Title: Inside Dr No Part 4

set, theatrical.
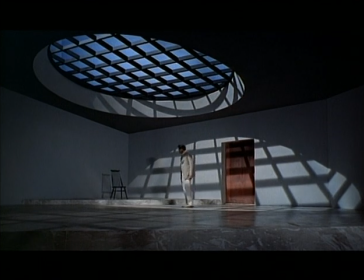(0:01)
So I came up with this circular opening with a grid, a bare set with just one chair. As the screen opened up at Rush's and this dome appeared, the whole crew applauded. It was an instantaneous reaction to a brilliant piece of interpretation. No one else in the world would have thought of a dome.
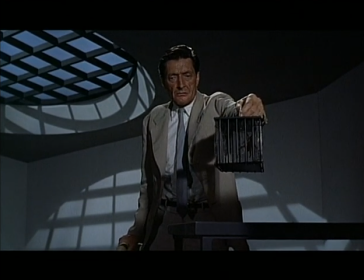(0:24)
The set itself helps establish Dr. No as a larger-than-life villain, but it is only the first design challenge for Ken Adam.
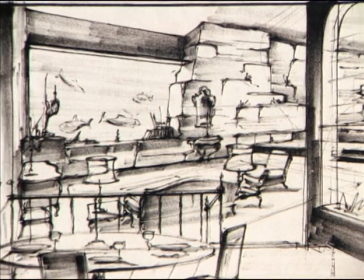(0:32)
He comes up with a design philosophy for Dr. No's massive underground apartment.
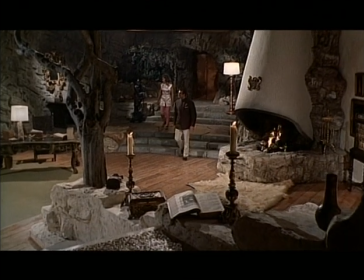(0:38)
You can only call it tongue-in-the-cheek, slightly ahead of its time type of concept. To juxtapose the modern space with good antiques. I fall in love with everything. I wanted to take everything home with me. I said, oh, look at the fabulous desk.
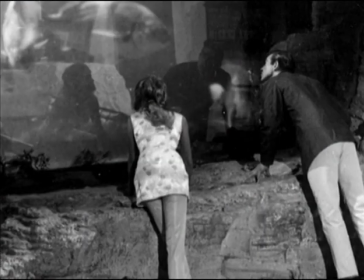(0:58)
And, oh, I thought it. And the aquarium he made and everything he did, it was fabulous. Everybody started saying, well, you know, we've got to find something even more exotic in here.
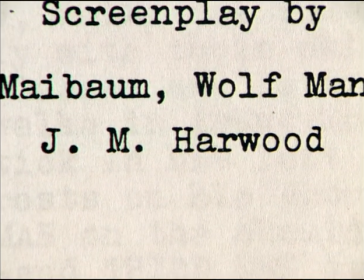(1:09)
It is writer Joanna Harwood who comes up with the perfect touch. The famous Goya portrait had just been stolen. And nobody could find it. Joanna Harwood, one of the writers, decided wouldn't it be funny if he had stolen the Goya painting of the Duke of Wellington.
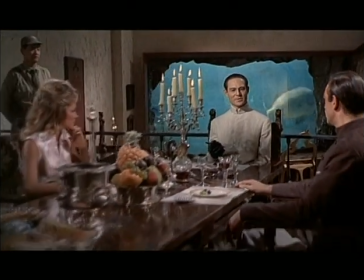(1:28)
The key to the film remains Dr. No's threatening presence.
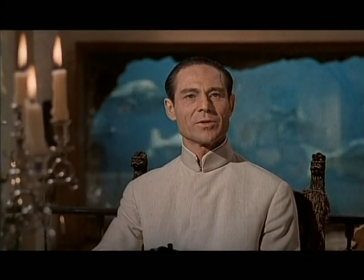(1:33)
Joseph Wiseman plays the role with unnerving calmness on the surface. I remember he was so nervous. So I said, oh, thank God I find somebody else who is nervous.
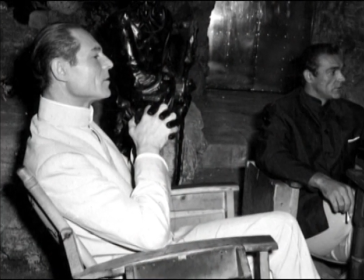(1:43)
Despite nerves, Wiseman's performance sets the standard for all Bond villains to follow.
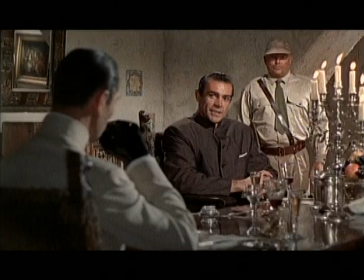(1:50) Unfortunately, I misjudged you. You are just a stupid policeman. Tell me, does the toppling of American missiles really compensate for having no hands?
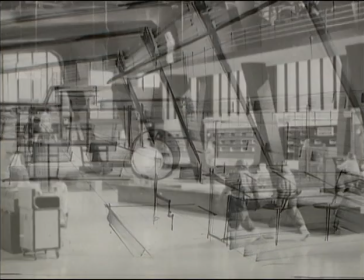(1:59)
For the film's finale, Adam creates a massive $100,000 set, Dr. No's nuclear reactor control room. The most important part
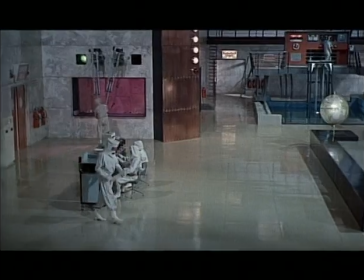(2:10)
of that whole complex was really the nuclear reactor room.
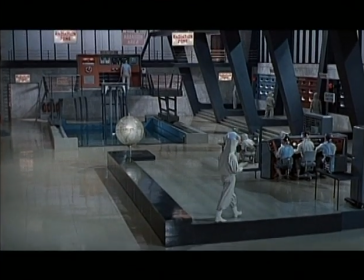(2:16)
It was a big set, and it had to be very functional in many ways because there's a fight in the end. A lot of talent went into the Bond films. Ken Adams' contribution is beyond description.
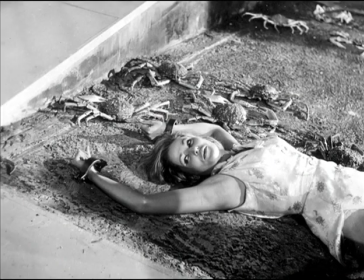(2:34)
One of the final scenes proves to be one of the most challenging. There was a scene where Dr. No was going to experiment on me, the pain, how much pain I can sustain.
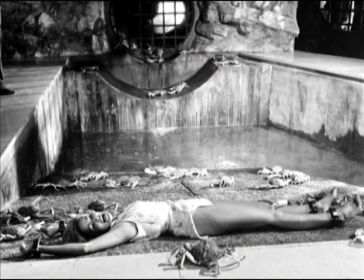(2:45)
And he was going to put me in a pool of these big king crabs.
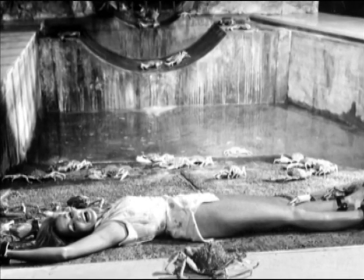(2:50)
And they had to fly those into London. These crabs finally came in, they opened all the cases, but they were all frozen because they were packed on ice. And they didn't look menacing, and they were half dead, and oh no, it was a disaster.
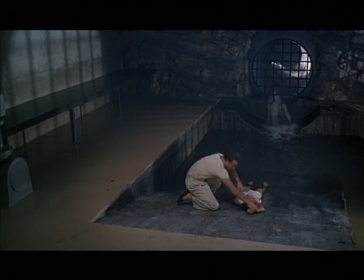(3:07)
Quickly, the crabs are removed, and Ken Adam arranges for a flooding effect. Everybody said, okay, that's a wrap, bye. Bye-bye, and that's it.
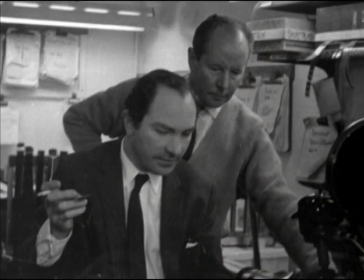(3:18)
Nobody thought ever it's going to be this successful. The raw elements of the film are turned over to editor Peter Hunt. You know, the standard thing was, you mustn't cut on movement because it'll be a jump, you know, that sort of thing.
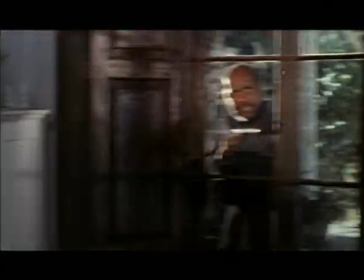(3:32)
Well, that's nonsense. Hunt's innovative style of cutting creates a breathtaking sense of movement. I didn't wait for movement to stop me from cutting from one thing to the other and keeping the timing of the sequences going.
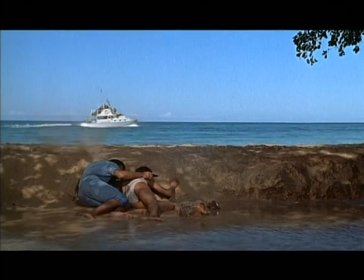(3:47)
One vital element is creating a sound for the film, starting with the voice of Ursula Andress.
I bet I know a lot more things than you do.
I think she had rather an attractive voice, but it was a voice with a heavy accent.